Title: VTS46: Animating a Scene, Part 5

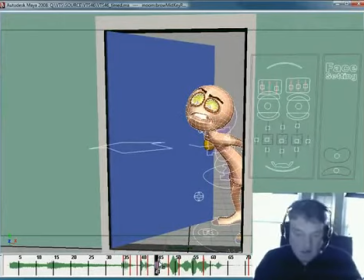I kind of look at what's sliding, what's sloppy, and I go ahead and I build it out. Alright, the other thing is from here to here is I really don't have a breakdown that I like. The computer timing from here to here just feels kind of mushy.
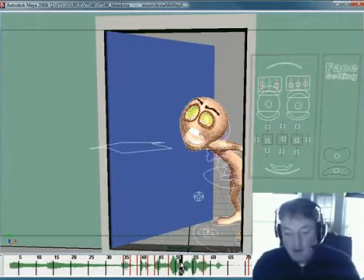Now, this is an oversight on my part. I should have built a breakdown from this to this, but now that I think about it, this really is a breakdown between this and this, okay?
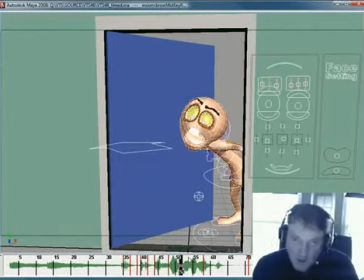So I have to treat not 48 to 51 as the move, but 48 to 58 as the move. Now that's a really slow move. You stop and think about it. You know, 10 frames, almost half a second to get from this to this, and it's too slow.
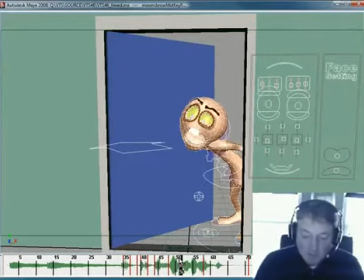So what I need to do is I need to treat this like a breakdown. And what I'm going to do is I'm going to move that back so this part is quicker from 48 to 52 frames, and then I'm going to hit this, and it's a moving hold.
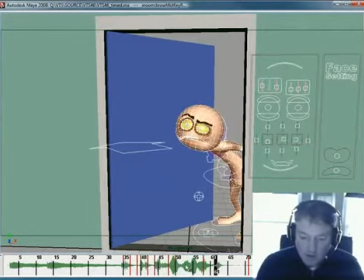I think what I'll do is I scrub through it.
What do you want?
I think I'll just come way back here, and I could just take this frame and slide it back and make that moving hold even bigger.
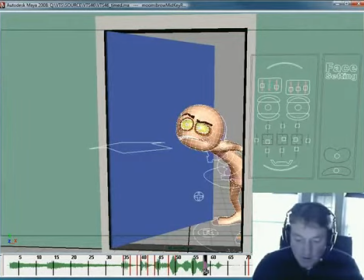That could work. I'm trying to decide off the top of my head if that's something I want to do. Let's try this. I'm going to leave that where it is. I'm going to go one frame before it. Okay?
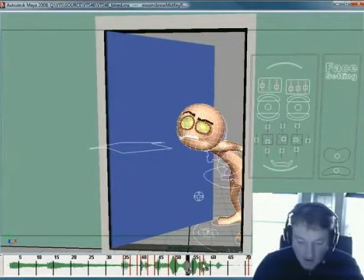And I'm just going to set a key there, and I'm going to move this back so that this move from 48 is now from 48 to 53. 5 frames is pretty quick. Okay? Any move that takes less than probably 5 frames needs good padding on either side.
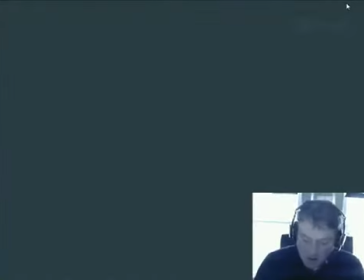This is a good little timing note. If you have a move that takes 8 frames, it doesn't really need a lot of ease in or ease out. Doesn't need a big anticipation. Doesn't need a lot of cushioning because it just reads okay.
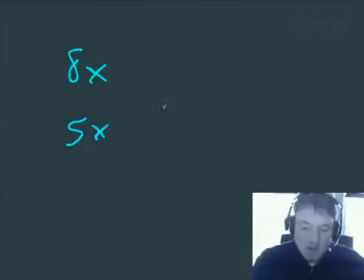If you have a move that's 5 frames, you need to start building in some ease and some ease at the front side and the back side. Maybe even a little bit of anticipation to kind of give it definition. If you have a move that is less than 5 frames,
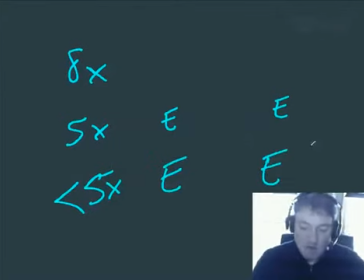you definitely need strong eases and cushions because it's too quick for the audience to catch.
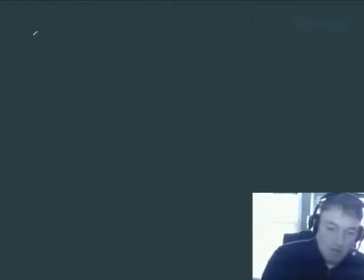So you have to do that old, Charlie Chaplin used to have a thing. 1, tell the audience what you're going to do,
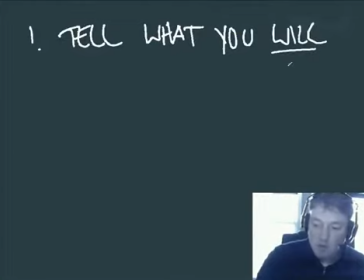what you will do, okay? Then do it. And then 3, tell them what you did. Okay?
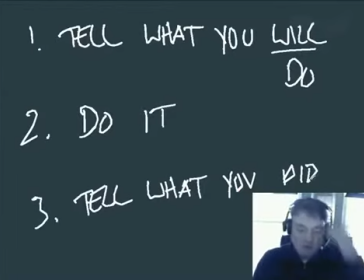That's Charlie Chaplin's success. Those are his 3 steps to making a gag work. Um, and animation works the same way.
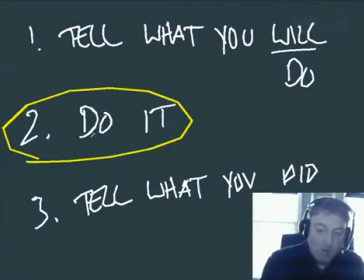The faster you do something, the more you need to tell them what you're going to do and what you just did. The slower you do something, the less you need to tell them what you're going to do and what you did. Okay?
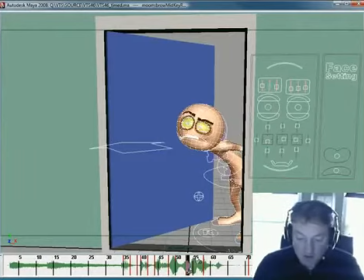So here we got something where from 48 to 53, it's right on the edge of being too fast. But we'll see.
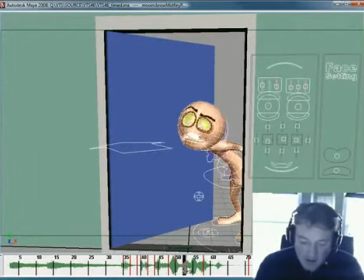And this might be just a little on the sloppy side right here, meaning, from 53 to 58 is 5 frames to cover that much room. I'm thinking that's just a little too long, just off the top of my head.
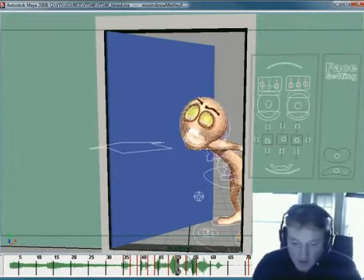So what I'm going to do is I'm going to nudge this one back a couple of frames, just to give a little more tight definition to the want of it. And then again, we have this long kind of sliding, mushy easing, moving hold.
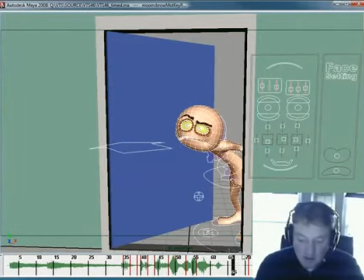So what I'll do is, again, I'll come back here to give it some definition. I'll set a key maybe around 67 and then move it back. Okay?